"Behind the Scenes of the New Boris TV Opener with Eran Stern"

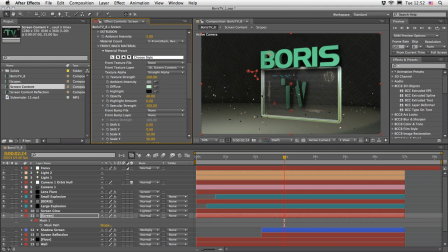995s
And actually, if you put a little bit of effort, you can come up with a very interesting and convincing look.
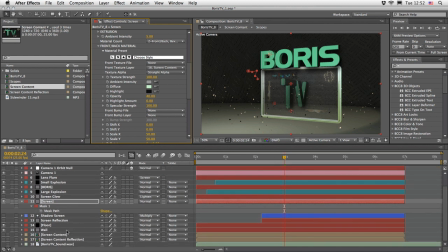1002s
So let's speak a little bit about the screen content that we have here for the front texture layer.
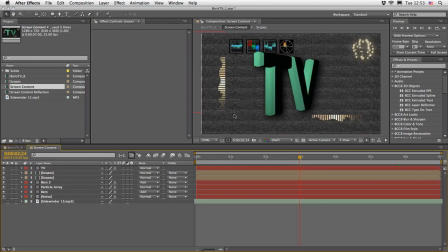1010s
I'm going to double click on this composition just in order to open it in its own composition panel. And quickly, I'm going to show you the ingredients that we have. So you've guessed it, at the top here, we have another extruded text.
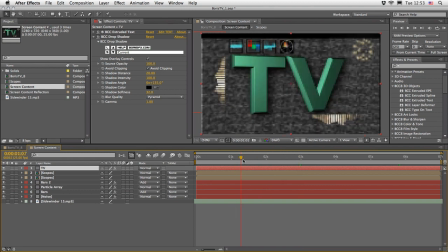1027s
This time it's the TV. And the only thing that we have here, which is a little bit interesting,
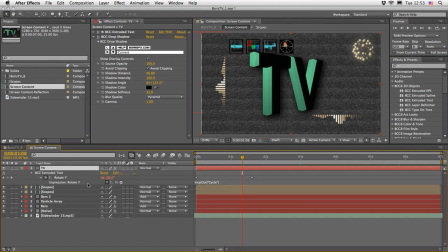1035s
is just the way that I animated these letters. And what I mean is that if I'm just going to solo this layer and create a RAM preview,
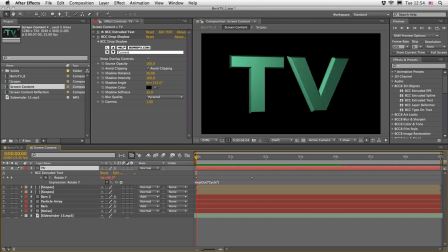1046s
you will see that no matter how the text is rotating, we can always read the TV letters. So they are not mirroring themselves, which will create something a little bit awkward like VT.
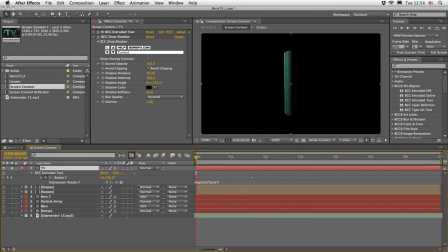1062s
To achieve this is actually very simple. I will disable the expression for a moment and just show you that we have two keyframes here. One starting from 90 degrees, and then it travels all the way until minus 90 degrees.
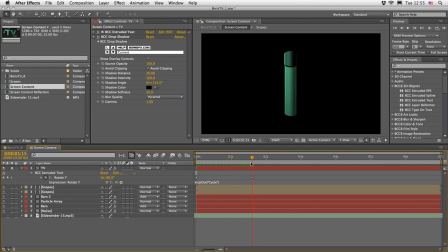1078s
So from plus 90 to minus 90. But I'm not going to allow it to continue.
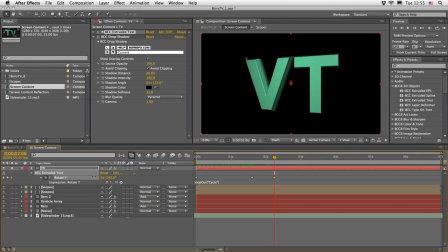1086s
As I said, if I will do it, we will actually end up with this VT, which is not so much of a meaningful thing to what we want to say.
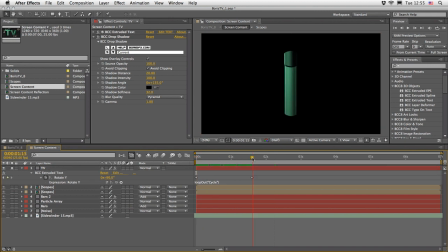1098s
And since we are starting from this angle and ending also on a vertical minus 90 degrees angle, we can actually loop these keyframes. So I just wrote down a simple expression, loop out, cycle, this is the mode,
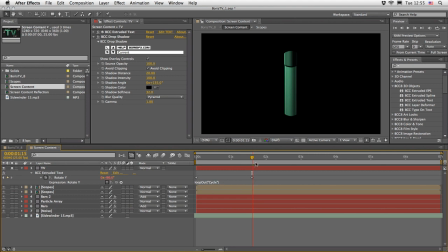1115s
which actually just cycle those keyframes all the time until the end of this timeline. So if I found out that this animation is a little bit slower or faster, I can just change the speed of the keyframe and just test it once again and see.
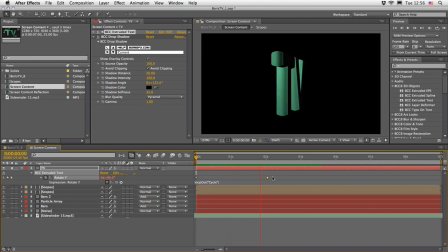1134s
Now it looks like a seamless animation, although there is a minor jump, but you can hardly spot it. And the end result is that we always be able to read the TV word here.
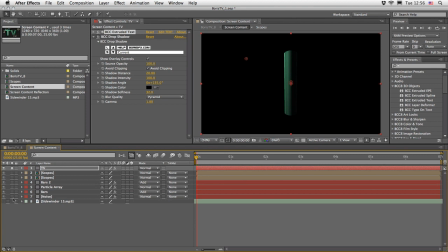1149s
So this is just nice trick that I wanted to share with you. Now let's go from the bottom up and just analyze what we have here.
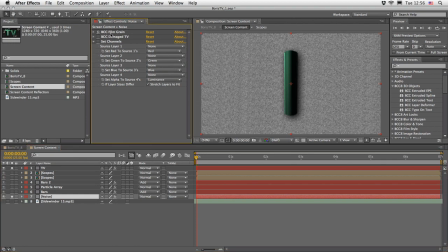1157s
Here we have the Boris film grain effect, which is a very nice and fast self-animating grain effect, which of course you can choose different amount and different variation. After that, we have the wonderful damaged TV effect,
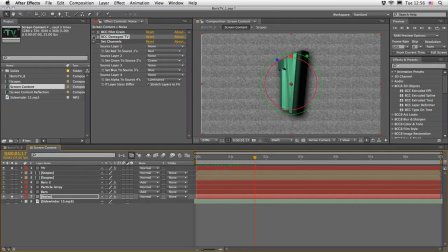1174s
which also add a little bit of flickering and feel of analoguing, ghosting and noise and other lines and interference that we always love to add to our composition.
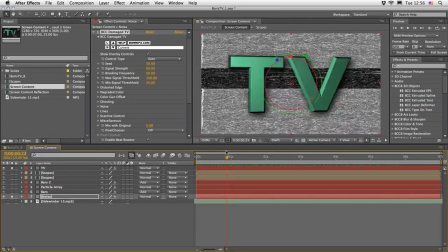1189s
So this, I guess, will sell the idea that this is actually screen on something.
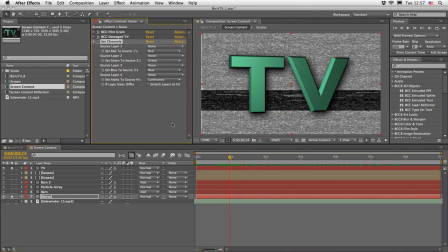1194s
And just in order to get the transparency to show up at the final composition.
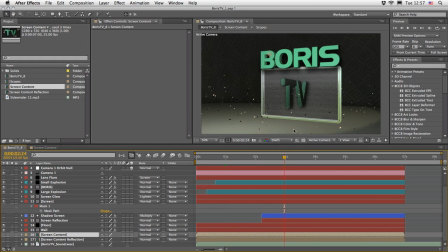1201s
So if I'm going to leave it like this and just return here, we can see that this is actually blocks all the information that we have underneath. And I really wanted the feel of a semi-transparent screen. So for that, we need to generate an alpha channel.
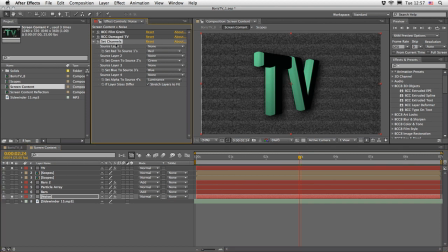1217s
So what I did here is actually use the simple set channel effect and just change the alpha here will be taken from the luminance channel.
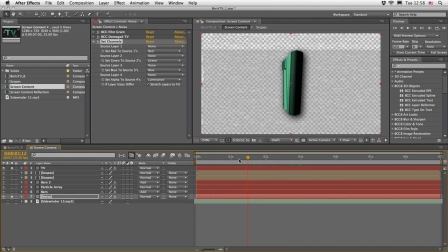1229s
So now we can see that we have some kind of a transparency to work with.
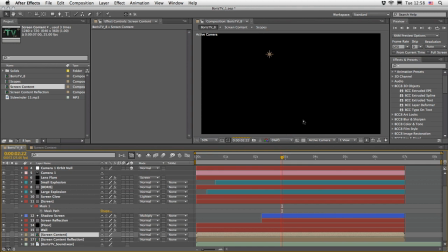1234s
And this transparency combined as a texture in our main
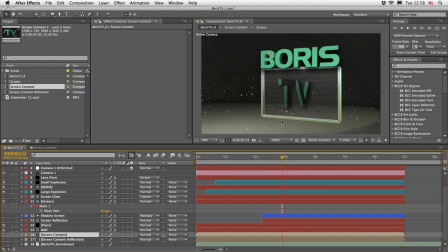1240s
composition will give us the feel of a semi-transparent object, and we can see through it.
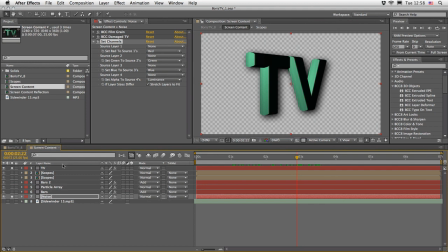1247s
So this is just a little touch that I've added here. Now on top of it, I have here, and this is also very interesting, the bars, and we've got two instances of the bars,
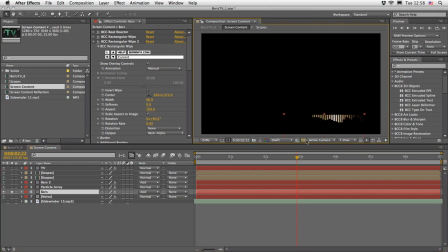1258s
and I just want to isolate it once again, just in order to show you how I created this. So a couple of plugins here. Let's just work our way from the first one to the last one. So this is the famous Beat Reactor. Actually, this is a utility plugin.
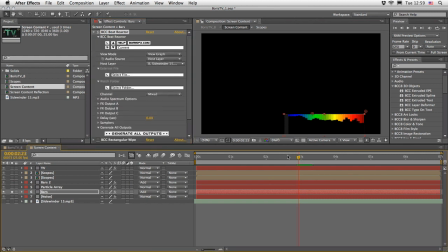1276s
The purpose of it is to analyze an audio file and then generate keyframes so you can marry your animation to some kind of a waveform. But I found this very useful as a graphic element,
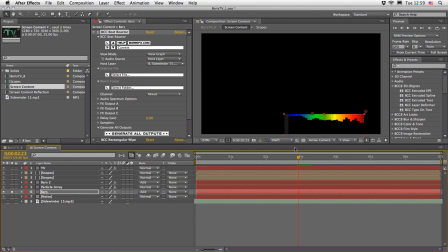1292s
and also it will demonstrate the variation and the tools that you have with Boris Continuum Complete. So what I actually did is just placed some kind of MP3 music track here.
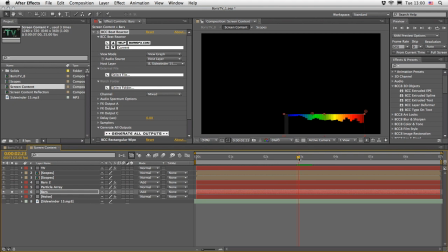1306s
It doesn't really matter, it's just something that I found. And then you can see the peaks of it. You can see this effect is actually creating this nice equalizer. As I told you, I didn't really want to analyze this. I just want to use this as a graphic element.
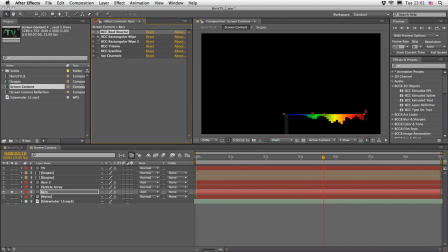1325s
So after this plugin, I added the rectangular wipe, and this is just to crop the areas that I wanted. Of course, the layer here is rotated 180 degrees. So usually it doesn't really present itself this way.
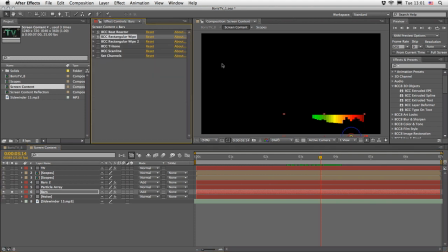1343s
So we have two wipes, one to actually wipe the left side and the other one to wipe the right side. And then I just want to colorize it. So I added the tritone effect, just not to overwhelm the design and to recolorize it.
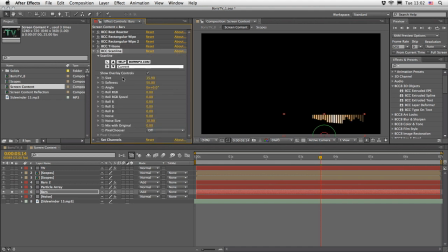1360s
And then I've added the Scanline effect and changing the size and the softness and the angle. I just want to break those little EQ to different rows so we'll have a better graphic representation.
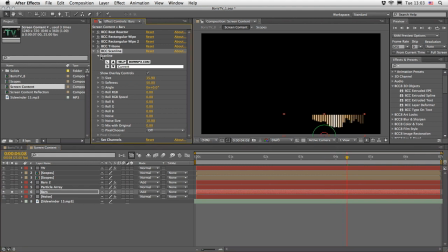1377s
And then I needed the transparency, so I have to once again create an alpha channel using the same trick.
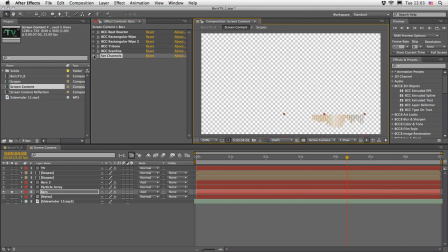1383s
So I set the channels. So once again, we'll have a transparent object.
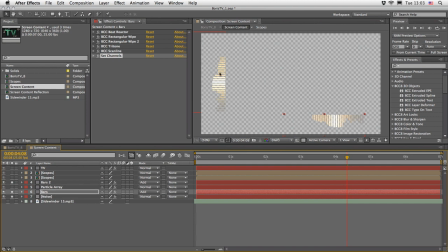1389s
I did two instances, so I duplicated one here and one there.
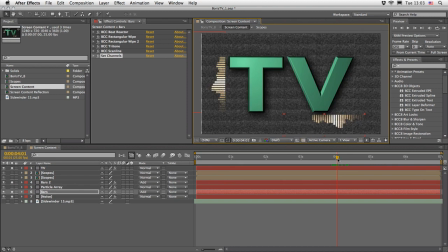1395s
And I placed those bars just relative to my text, which was already rotating in the screen. And then I wanted to maybe add a few more elements just to dress it a little bit more interesting.
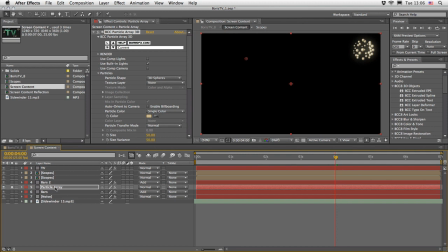1411s
Let me show you what I did. Let's start with the particle array. And this is a very sophisticated effect. I'm not going to cover it here. It is a very impressive effect. However, I want to show you something that I did here.
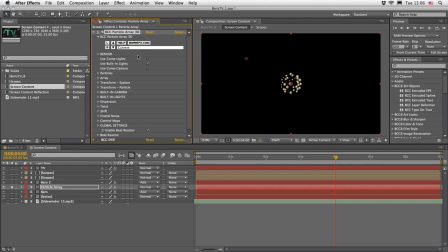1426s
So this effect is applied to a regular solid layer. It will create its own alpha channel, so we don't have to worry about it. But I did want to take this effect and place it here at the corner of the screen.
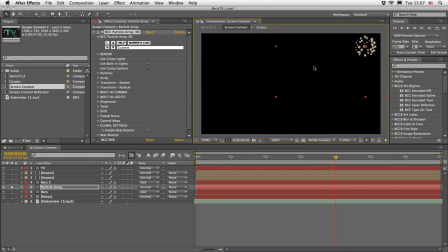1442s
Now, of course, I can take the whole layer, but sometimes you can't just move the whole layer. I just want to show you what the problem is. If we will take the center here and move it around, because this effect is 3D aware,
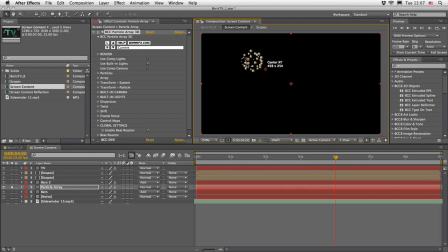1456s
it will actually change the perspective of those little sphere and just create something which, to my opinion, doesn't look right, at least for this instance. So one way to work around it is just to apply a basic Boris
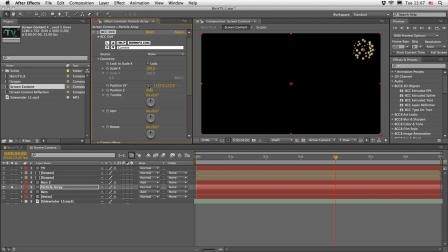1474s
CC DVE effect and just use its position to move it to wherever you want on the screen. And this is without moving the layer.